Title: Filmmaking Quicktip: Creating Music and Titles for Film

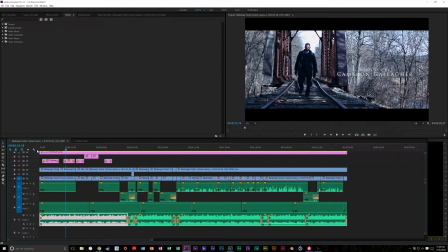There's just a really ambient piano, very legato, all that sort of, very nice slow sounding music. And it's very simple, but it does the job, and it cost me nothing, and it took me 10 minutes.
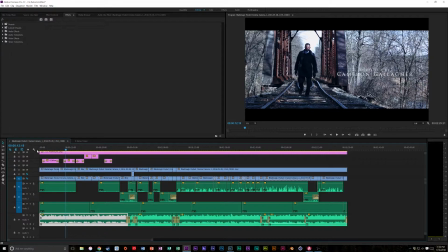So if you're someone who knows more about music, or you're learning about music, and you can sit down and really start hashing this out, you could truly compose an entire film's music with this.
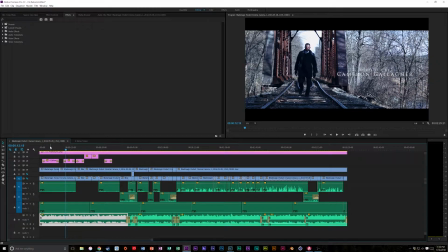And that's what we're going to try to do, because it's a low budget film, and we can't afford that. So we want to try that, and we're going to send off to film festivals that way. But I also want to talk about our titles here and how we did that.
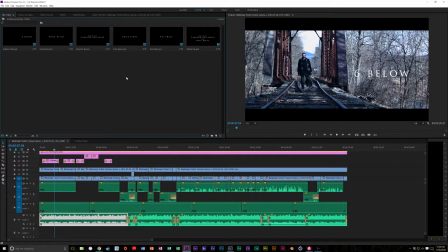So let me go in and I'll show you what our titles look like. So basically our titles, I made them in Photoshop, and it's as simple as this.
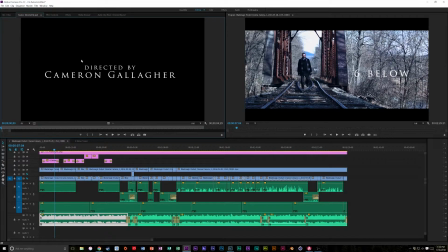I mean, this is just as simple as it gets, right? So what I did was I liked Trajan Pro, which is the text. Granted, obviously it's, whatever the project. But I centered it. I made it about what I wanted it relative to each other.
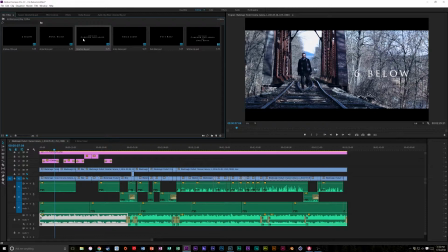So I made directed by relative to Cameron Gallagher the way I wanted it to. Then what I did is, as you can see, let me play this through and you can see how we shot this. So you can see right here, I shot in the thirds knowing that I was going to put those titles over there.
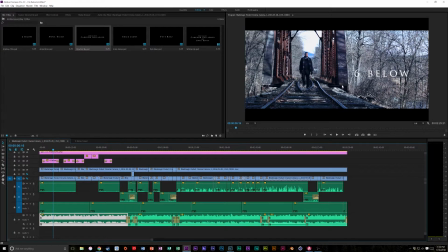So it's one of those things you want to shoot knowing where you're going to have the titles, so that way you can make space for it. So as you can see, I shot with the thirds, so as he's walking, and we create these vanishing points with this,
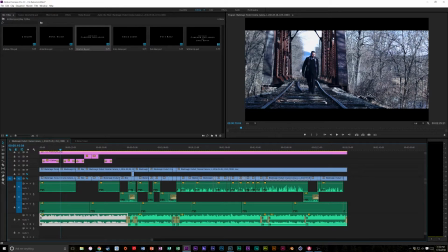which helps our eyes, it helps compose the entire frame better. We have these railroad tracks creating vanishing points far away as he's walking towards us. And we have this negative space here that then we fill with the text. Granted, I probably would want to darken this a little bit so you can see directed by, a little better.
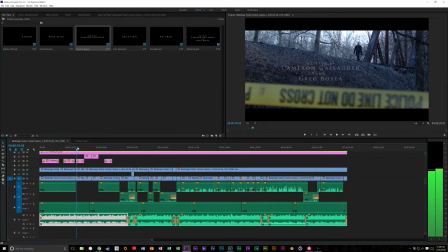And then if we skip ahead, you can see for this shot right here. Now this shot was sort of incidental, and I wanted a shot where he was walking and we had the caution tape. Again, we set more vanishing points and we left negative space. So we have him up here, we have the railroad, we have that vanishing point,
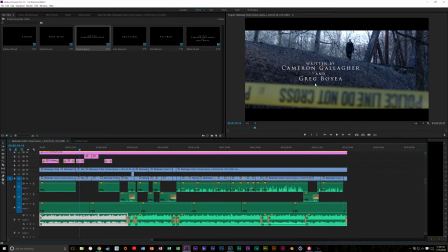very similar to the police do not cross tape, and we have that nice negative space that I knew we could fill. Granted, this was kind of a mistake. We originally planned it where it would be underneath the tape, but we just couldn't get it in the location we were at, so we put it above, but I ended up liking the shot better.
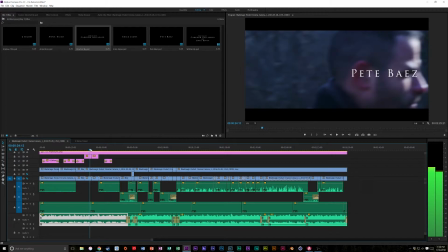So anyway, this looks really nice. And then if we go on, we have Pete, who is our main actor.
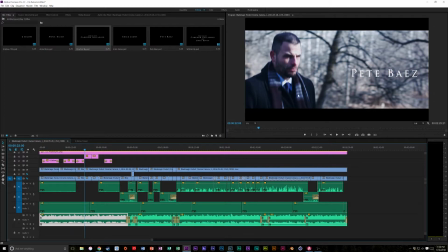And again, very simple. I gave him headroom, which is just good, composition, cinematography as it is.
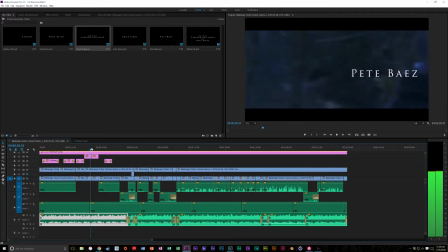Gave him some headroom, and then just his name. And then we have this nice shot, same thing.
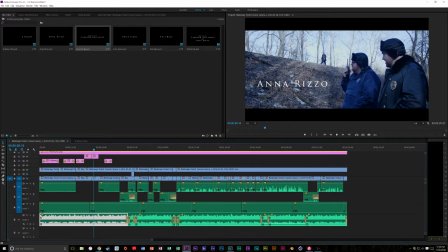They look up as he's walking. Now, the big thing you want to keep in mind is that this all needs to flow.
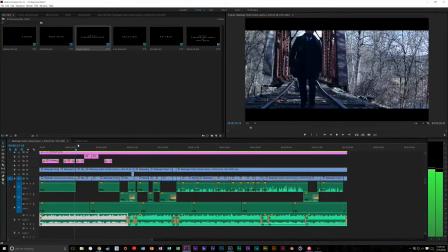It needs to make sense. He's walking, there he's going, okay.
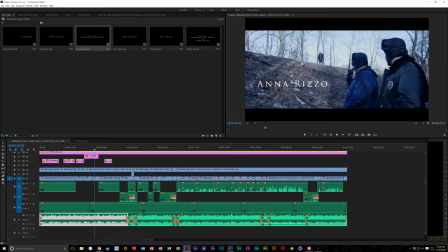Again, we put our actress's name here in the negative space. We allowed for that. Now, granted, we had this hill, so it kind of made for a nice negative space. But it's one of those things where when you're designing a title scene, you want to remember that.
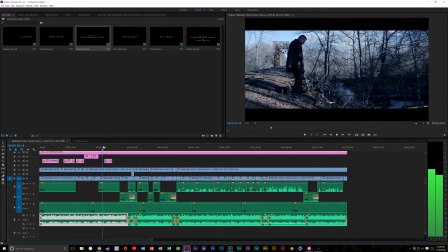And then the last one, this one was actually... This wasn't supposed to be a title, but here's the funny part.
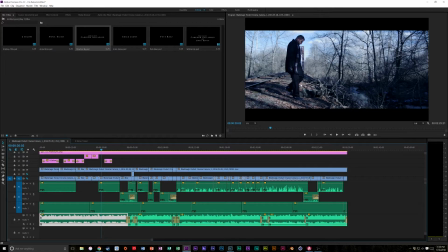So we shot this shot, and there was no easy way for him to walk down the hill.
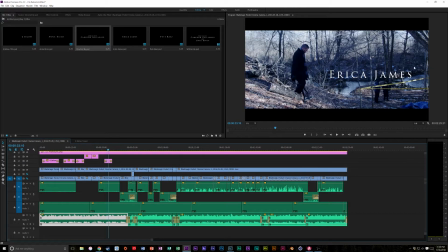It was really difficult. It was really steep, and there wasn't really a good spot that he could walk down with us being able to pan from the railroad down there to see where it was. So it's kind of funny because he's having to walk, and if I play it, he's kind of having to walk really slow, and he has to make sure he doesn't fall.
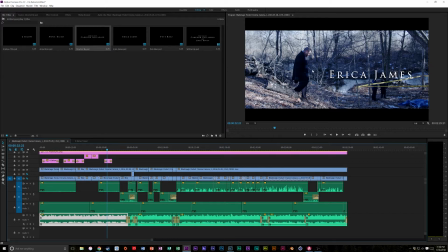So I thought it took away from our character looking very strong and in control to now he's suddenly kind of tiptoeing through so he doesn't fall. So what I did to distract you from that is thankfully I shot with negative space.
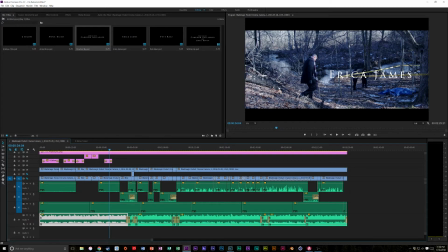Not really negative space because it's for the body. But what I did was, because I shot that way, I could easily put the text in here for the third credit. So that's another cool trick that you can cover up shots that maybe didn't come out exactly the way you wanted it to, and that you couldn't get around. You can cover it up with extra titles.